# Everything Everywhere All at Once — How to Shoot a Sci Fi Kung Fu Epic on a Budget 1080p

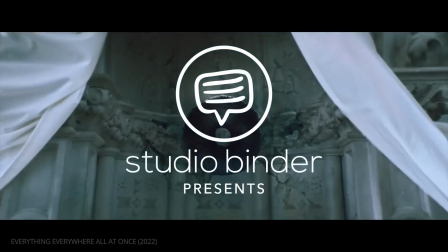0s
Everything Everywhere All at Once was a surprise hit.
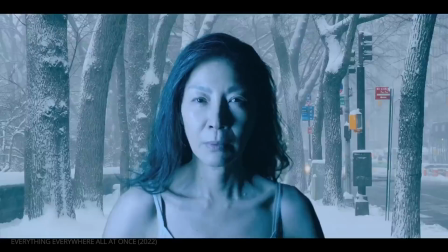5s
The film had an extremely low budget and yet managed to depict an expansive multiverse filled with complex visuals.
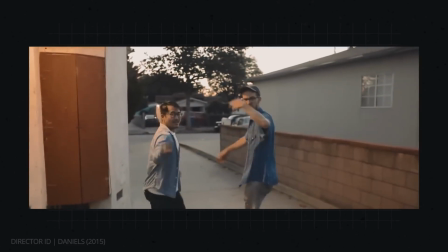14s Pay attention.
How did the directing duo, the Daniels, and their team stretch their dollars and their
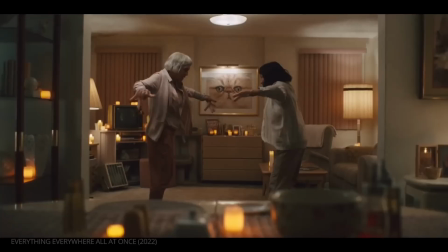21s
creativity to make the sci-fi insanity that is Everything Everywhere All at Once?
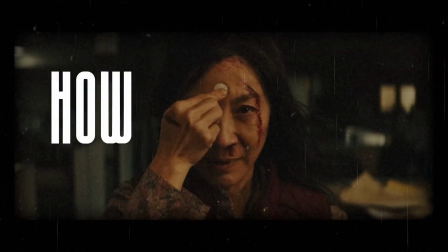29s
This is how they shot it.
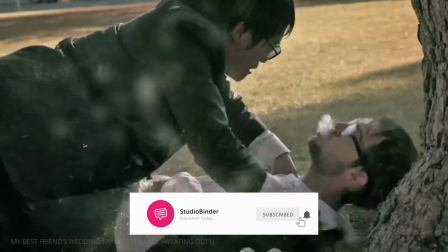35s
Subscribe and click the bell for notifications to stay up to date with what we cover in the future.
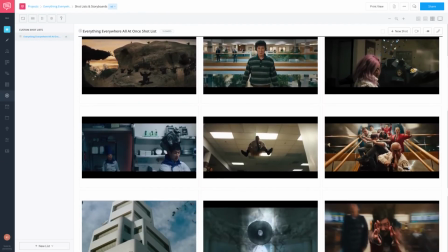40s
As we run through the film, we'll be using Studio Binder's shot list feature to populate the shot specs.
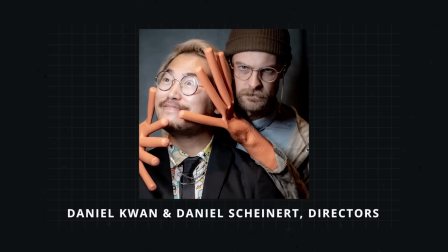49s
Writer-directors Daniel Kwan and Daniel Scheinert, known simply as Daniels,
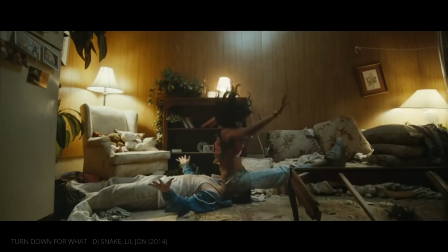54s
began their career doing off-the-wall music videos and a truly original debut feature, Swiss Army Man.
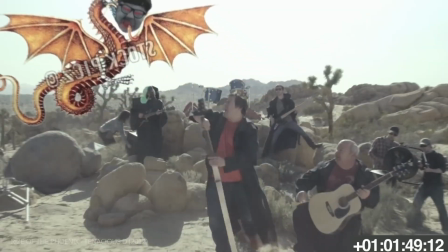63s
In doing so, they learned how to make the most out of a budget and utilize these low-budget tricks for Everything Everywhere All at Once.
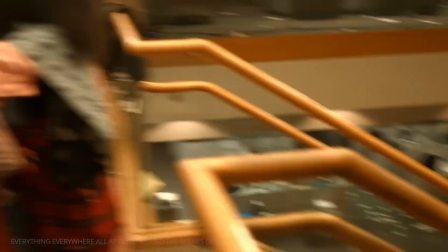71s
Let's look at how they pulled it off, starting with a highly strategic way they used locations and sets.
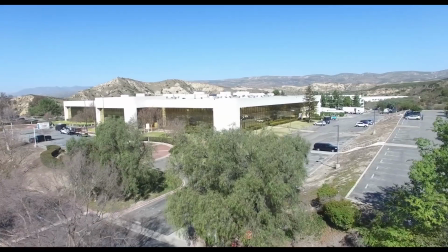81s
The script includes a multitude of locations. The goal then was to find one place to shoot that could be used for multiple locations.
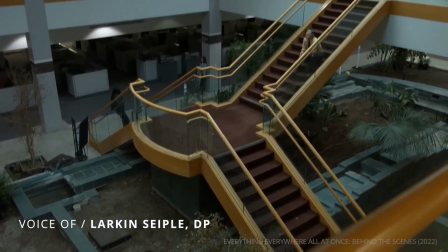90s
We knew we had to find one location for this film.
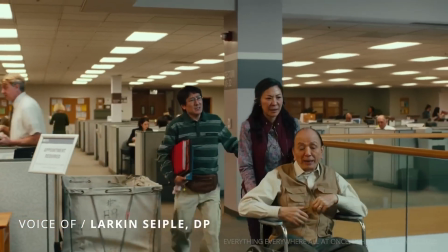93s
That was the only way it was going to get made, because there's too much going on for us to even consider moving production to a different location.
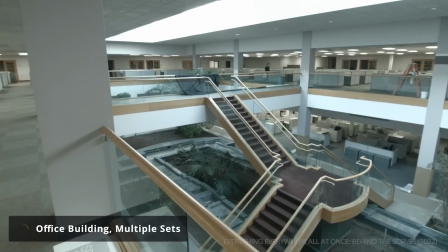100s
And so they used an empty office building complex for multiple sets.
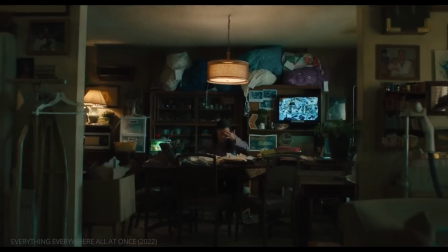105s
All of the IRS scenes were shot here, along with the interiors for the Wong family apartment and the Alphaverse motorhome.
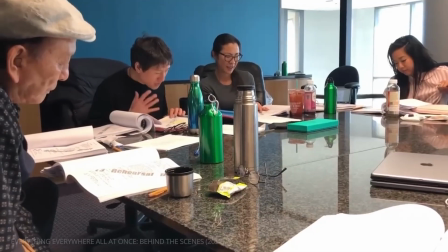116s
They were also able to utilize the entire facility for various aspects of the production.
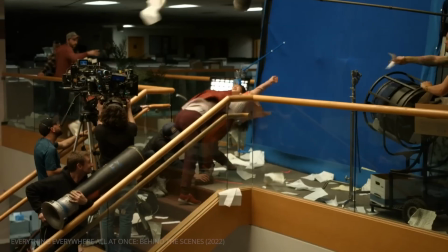121s
In essence, the production was able to create their own makeshift studio, allowing them to shoot 5 out of 7 weeks without a company move.
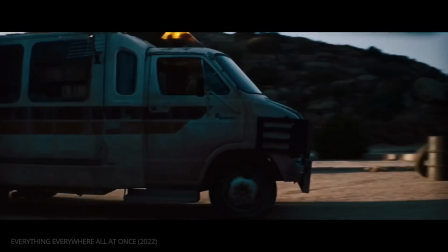130s
When shooting on location, however, the Daniels also had to be extremely efficient.
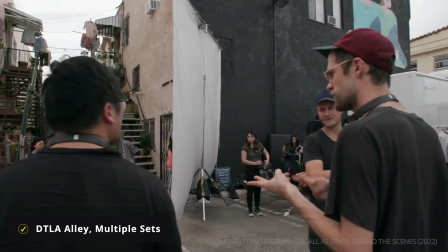135s
For example, using a single alley in downtown LA, standing in as Hong Kong to capture a number of shots from various moments in the script.
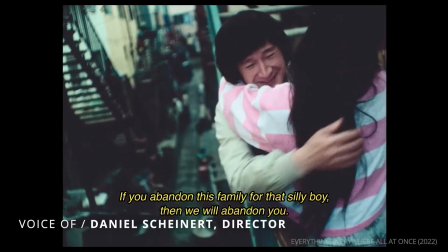144s
If we're gonna go to a alleyway that's in Hong Kong, how many vignettes can we get there?
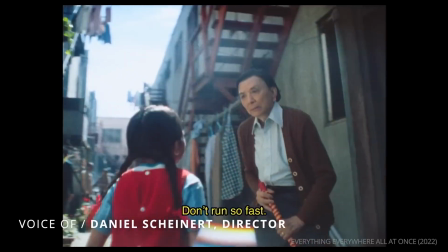150s
Rewrote to be like, okay, while we're there, we'll get her running as a kid and poking her eyes out.
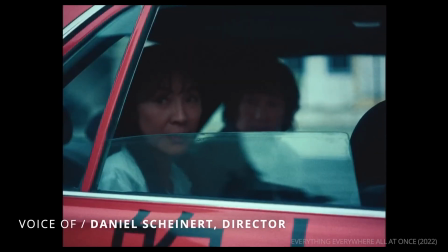157s
We'll get Waymond and Evelyn leaving, then her deciding not to leave, then her in the taxi,
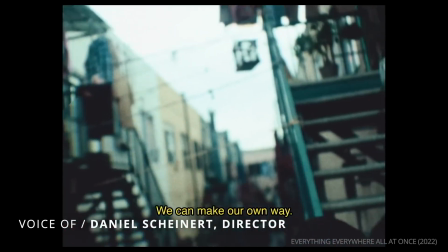162s
and then her not in the taxi. And like that was all within like about 20 feet of each other.
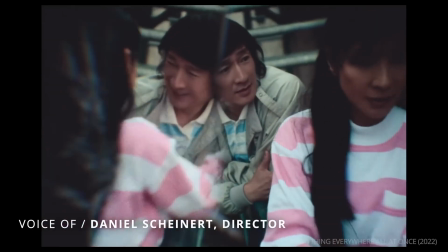167s
So we were able to just be like, oh, we're gonna use this in 6 different places, but we're gonna shoot it in like an hour and a half.
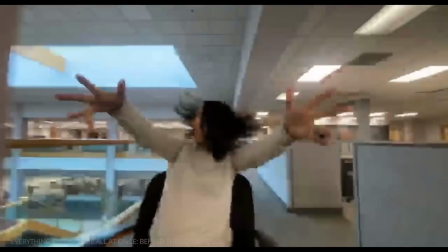173s
This economical approach allowed them to shoot everything they needed quickly while keeping costs low.
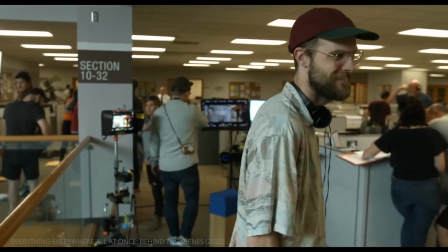179s You know, this only costs like $300, this conversation.
The next step was a monumental task, visualizing the multiverse.
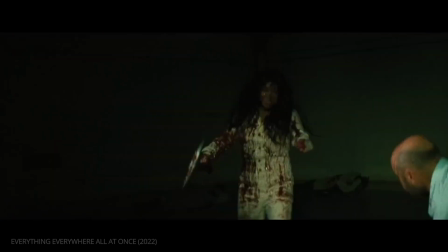191s
A crucial element that makes Everything Everywhere All at Once feel so huge is its multiple universes, which are all designed to have a distinct feel.
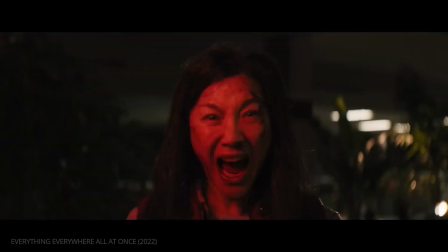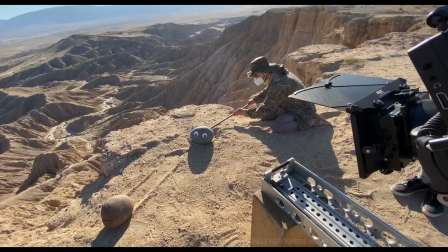206s
To do this, the Daniels relied on a diverse approach to the film's cinematography,
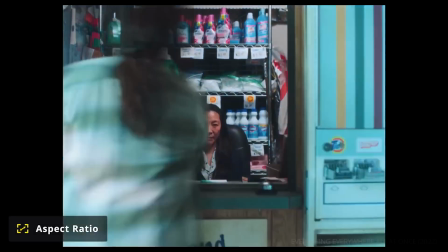212s
including lens choice, aspect ratios, and color palettes.
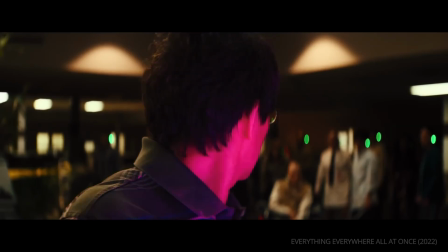221s
Cinematographer Larkin Seipel had clear film references for how color separates each layer of the multiverse.
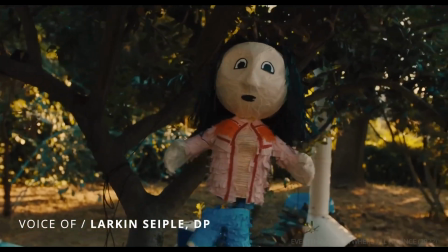228s
For the universes, we wanted them to be like pretty darn different,
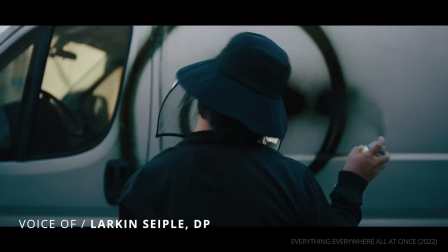232s
so we'd make big swings of color so that when you jump between different universes, you could hopefully tell where you were.
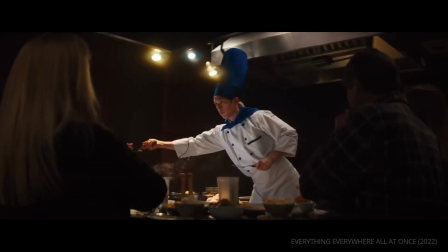240s
According to Seipel, the Rakokuni universe emulates the colors of Paul Thomas Anderson.
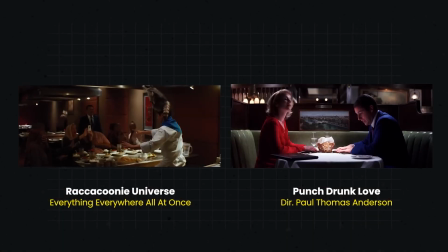245s Oh my God, Chad, I told you she couldn't be trusted.